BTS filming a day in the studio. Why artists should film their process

Okay, this might sound weird, but you need to script your videos.
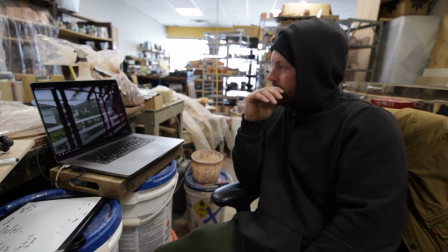So I knew I wanted to talk about the research, where I sat down and I was watching other people do this style of video, and I wanted to see what's going on.
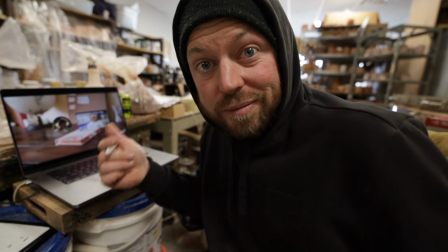Yo, get that research in.
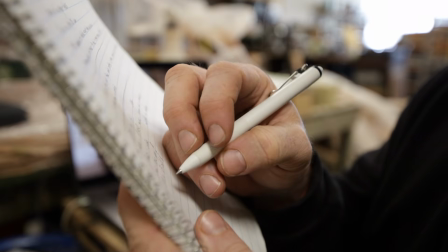And then I was writing things down, or scripting, basically what I was gonna do, and making it my own style.
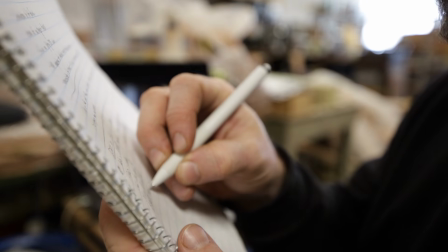That's why I got the close-up shot of me writing, and the shot of me sitting at the computer so I could talk about it, and then have something to show as well. And if you're gonna be talking, it really helps just to script it because you don't wanna ramble. The more you know your process, the easier this part is. You say, okay, I'm gonna be filming this today, I need to film this, this, and this, and I can do this shot here, and I can shoot this here to make it interesting. But you can see this was my original intro, and I may play a little bit of this. I didn't script this part, I was just like, oh yeah, I'll just come in and say something about the video. and
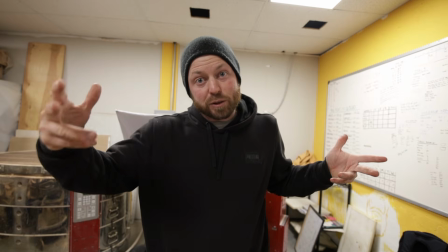I stumble over everything.
Here's a day in the life of a full-time artist and social media.
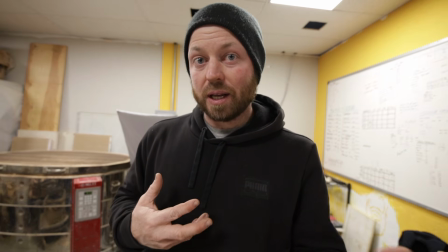Full-time artist, I'm a potter, social media, production.
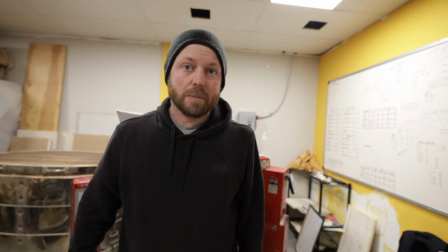That's not what I want to
say. I don't really know what I'm going to say. And you can see it just doesn't go well. And just taking like 30 seconds to write down, okay, say this, helps you so much. It doesn't have to be word for word. Just write the idea out. The point of that is you want to get rid of everything that you don't need to say. Only say what needs to be said. The minimum amount of words you can use, the better.
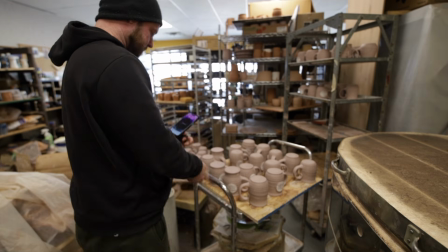Okay, but now I'm starting to make stuff. And so this is part of me scripting. I say, okay, I need to clean up.
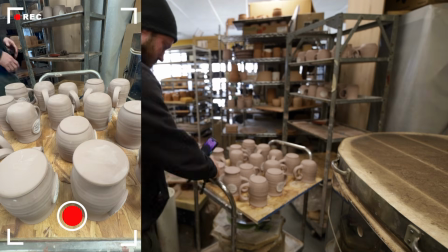So I'm going to be putting things away.
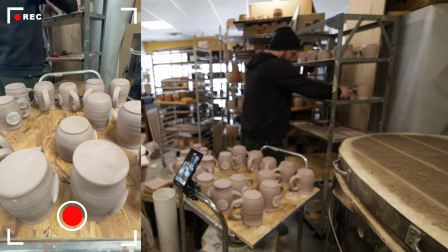So you can see I'm using that flexible tripod to get an angle close to the mugs, and then I move that camera to where I'm putting the stuff, and you only need a few seconds,
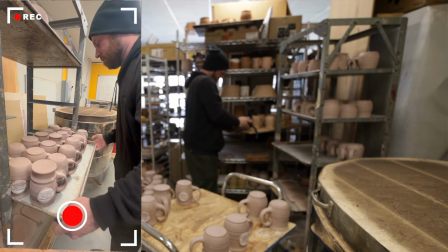so it doesn't take that long. I ended up putting a camera on the tray that I was carrying, so you get a different perspective of me just walking with it.
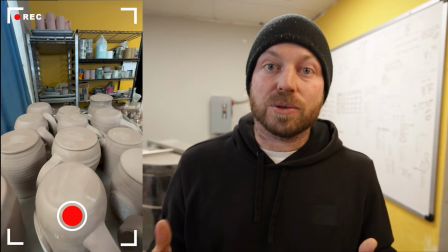Anything I can to just tell the story without having to say everything. A voiceover is great, but sometimes it's better to just show people and not tell people. If you're filming by yourself, you're gonna have to cut a lot of it out. But you're also gonna have to do things multiple times because you probably don't have multiple cameras. I filmed a lot of this with just my phone. I also have a nicer camera too. That's what I'm filming this video on. And so I filmed my day in the life video with 2 cameras. I'm really only using a tiny bit from each one. If you're filming yourself, don't overthink it. Like, you don't need a nice camera. Your phone should work. I mean, unless you got a flip phone, then you're probably not gonna do it. But a phone is pretty much all you need. I also use this. This is a mouse case. And so this is like a quick connect. And so this little tripod here can be configured. You can just change your phone around. It's very easy to change. I love this case. This case is awesome. I drop my phone all the time. This case does a great job of protecting it and being lightweight. And then with this little tripod here, I can get a lot of the cool shots that I need. And I'll show you that as we go on throughout the day. So let's move it around a little bit.
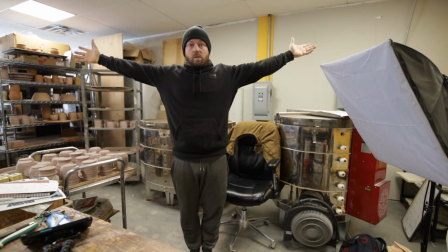This is a great example of what you can do with a tripod. I just set it up and my frame stays exactly the same.
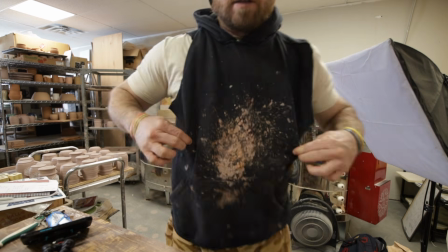I just mark where I stand and then I can get this good transition shot. All right, well, I had a sweet older lady come in the shop who was also a potter, and she was talking to me about a bunch of stuff and showing me some different techniques and things. It's always cool to hear other people, like, just the way they do things and like the studios that they work at and stuff like that. But anyways, I definitely got distracted, spent like too long on the computer, social media, whatever, looking up some of this other stuff. And so now it's time to get the brain focused back again. So let's keep on documenting as it's time to make some lunch.
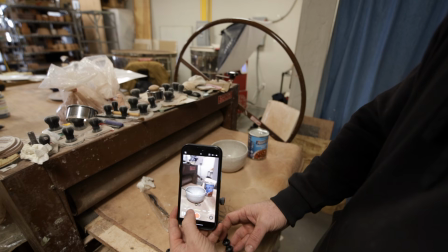Oh yeah, put on that cinematic. Boom.
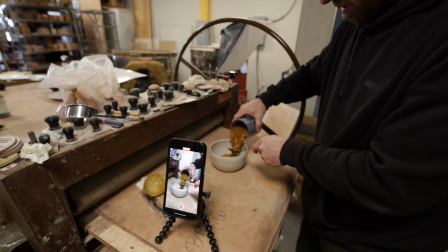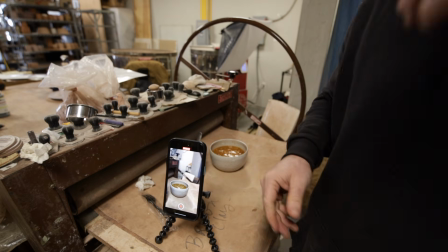That is delicious.